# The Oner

Thank you, sir. All right, see you later. Thanks. What are you doing? You're leaving your car?
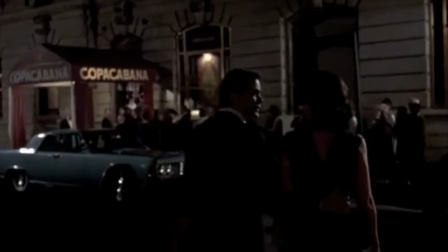8s Watch the car for me. It's easier than leaving it at a garage and waiting. It's a lot quicker that way.
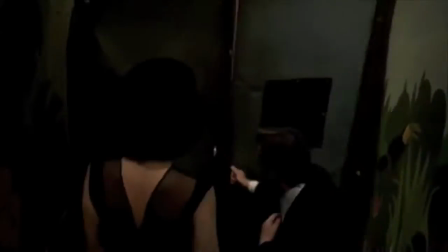14s You want any?
A one-er is a long take with no cut.
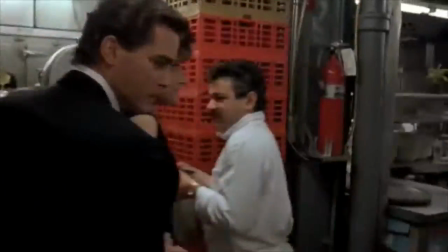20s
The camera follows an extended sequence of events,
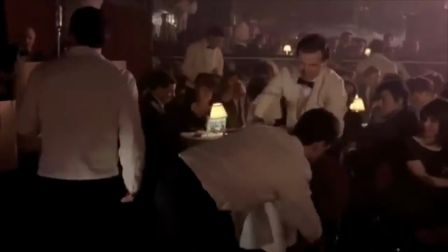24s
repositioning and reframing as the actors move within the scene, continuously finding the best point of view for each film moment.
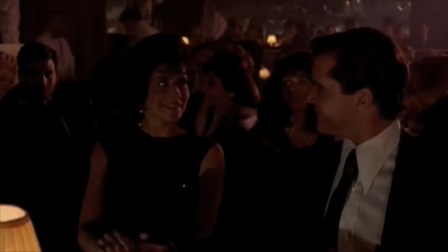34s And now, ladies and gentlemen, the Copacabana is proud to present the king of the one-liners, Henny Youngman!
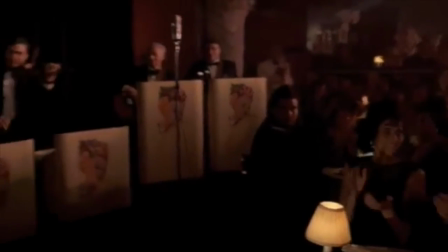42s
A big wonder is like a Rube Goldberg machine. Part of the fun is seeing how long you can make it go.
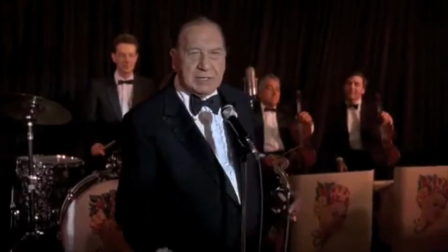48s How are you all? I'm glad to be here. Take my wife, please. I have no talent at all.
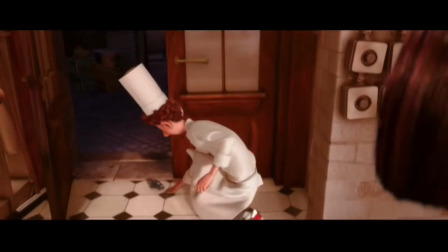55s
A wonder involves a kind of choreography between the actors and the camera.
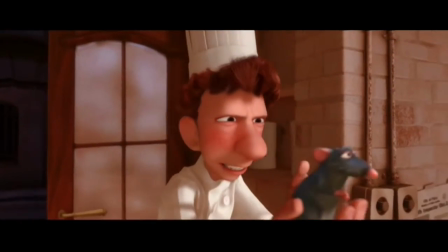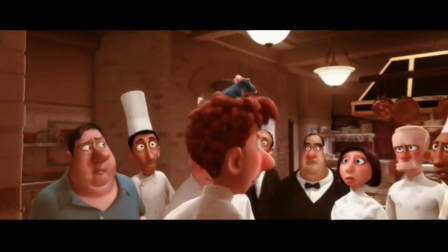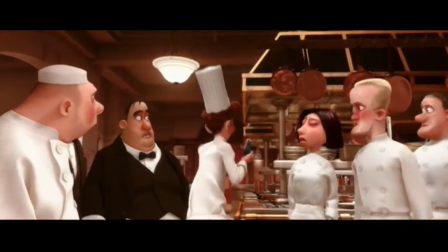70s
As the characters move, the camera adjusts its position to find the best framing.
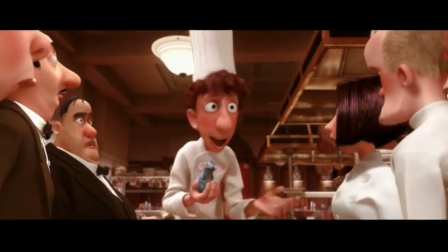78s
Each new arrangement of the performers and each new camera position are like new shots, but without cutting.
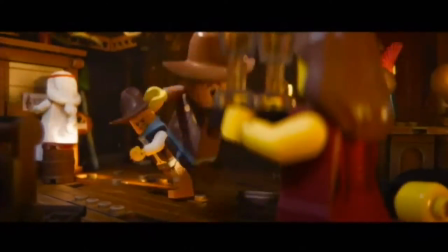87s
A one-er isn't just a long take, it implies complexity, moving from framing to framing,
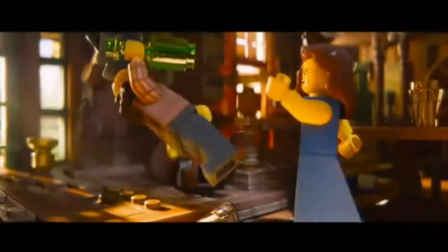93s
from wide to medium to close-up, adjusting camera movement and character blocking to provide the audience with a variety of looks.
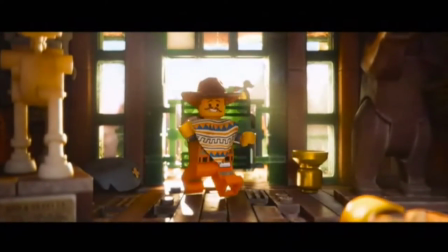101s Oh, perfect. Well, out there! I'm a cowboy!
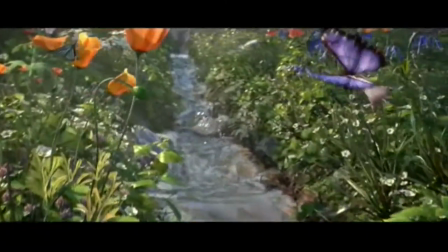107s
The key to sustaining a oner, as it is with all shots, is to make sure that the action and the camera movement feel motivated.
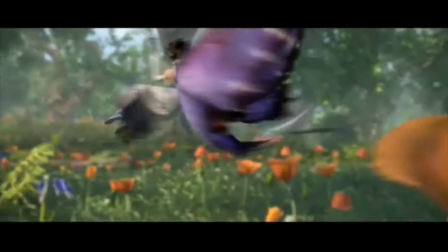116s
If the actions of the characters feel spontaneous and natural, and if the camera follows the action without anticipating events,
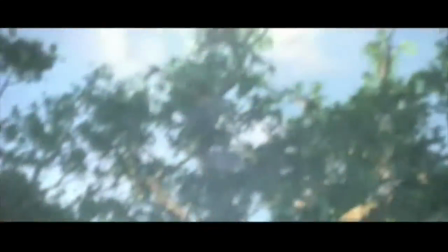124s
and shows things in as clear and expressive a way as possible,
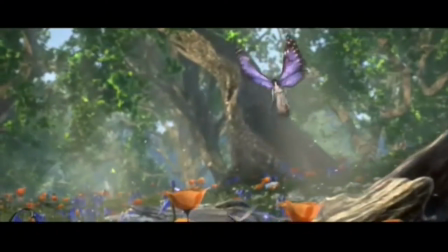129s
then each framing will feel motivated when the shot can be sustained and will hold the audience's interest.
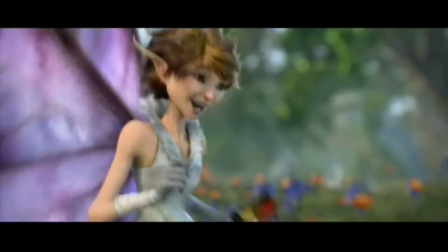140s
If, on the other hand, the action seems stilted or the camera moves feel forced, the audience will lose interest and will disconnect from the story.
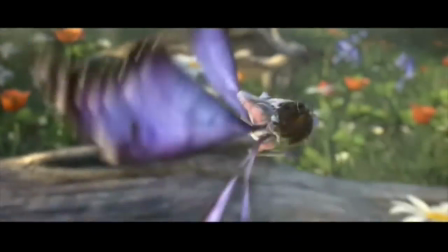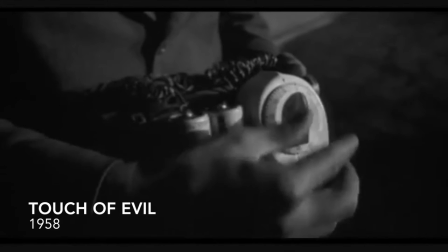157s
A live-action one-er with real actors and real cameras in the real world is a much riskier
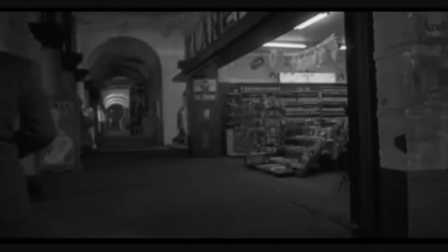164s
endeavor than a CG one-er because it actually has to happen in one take and there are so many ways that it can go wrong.
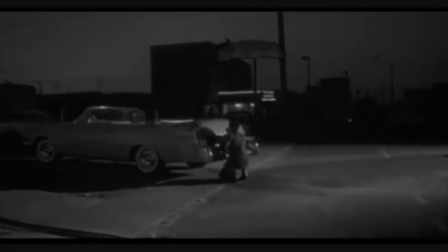171s
Actors can forget their lines, camera operators can lose focus, sound engineers can miss a cue, the sun can go behind a cloud.
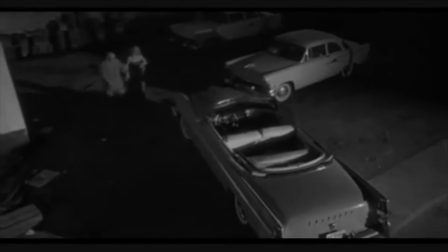179s
A live action runner is a feat, a high wire act, a high stakes wager.
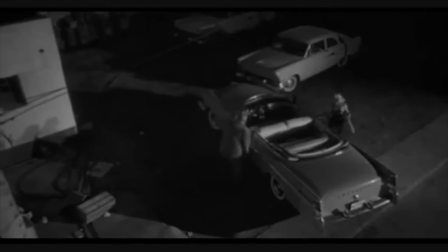185s
It is not for the faint of heart.
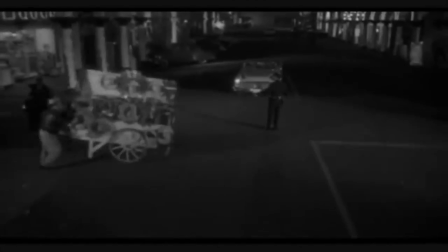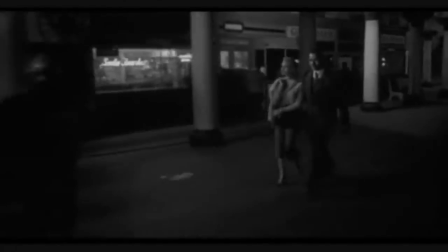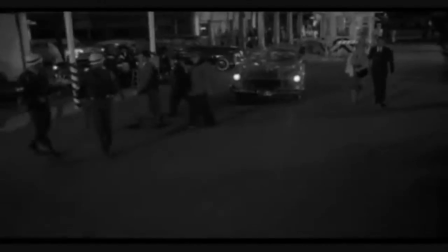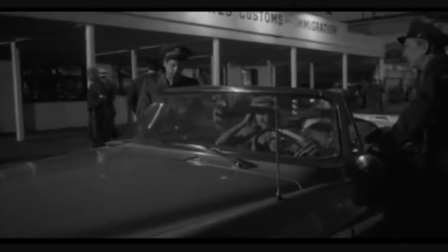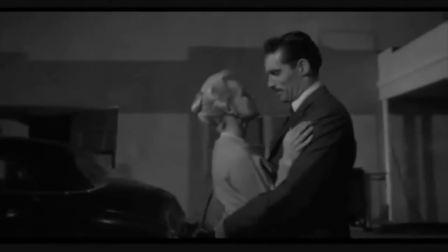206s Do you realize I haven't kissed you in over an hour?
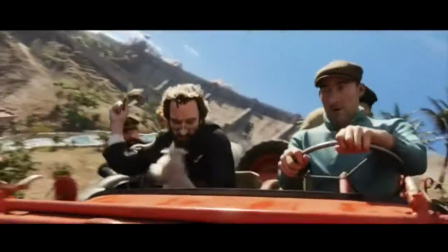213s
So when it comes to executing the shot, the CG runner isn't really the nail biter that a live action runner is.
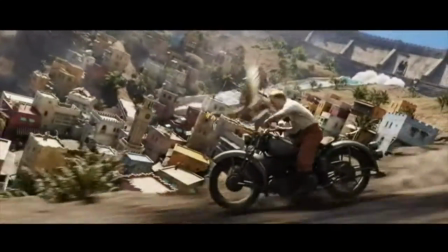220s
But in a way, that just raises the stakes for the CG runner.
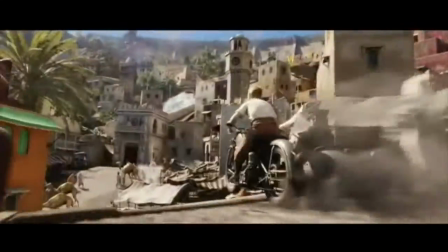224s
If you don't have to worry about mistakes from your actors or technicians, then the only thing keeping a director from creating a long,
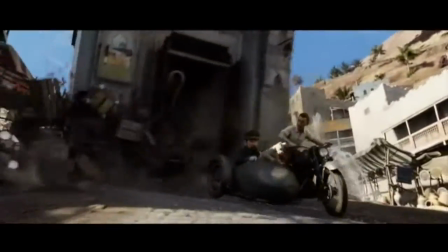231s
masterful, extended shot are the limits of his or her resourcefulness.
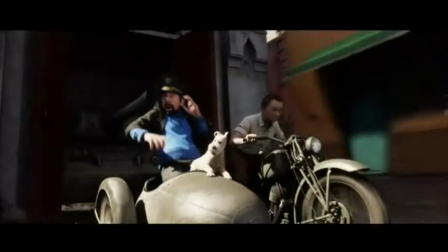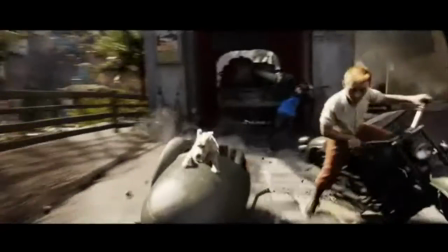241s
Since the CG world gives a director the freedom to sustain a shot for as long as his or her creativity can generate ideas,
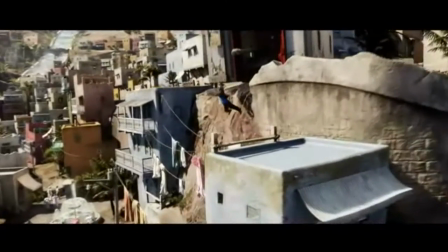249s
you would expect that some directors would try to take full advantage.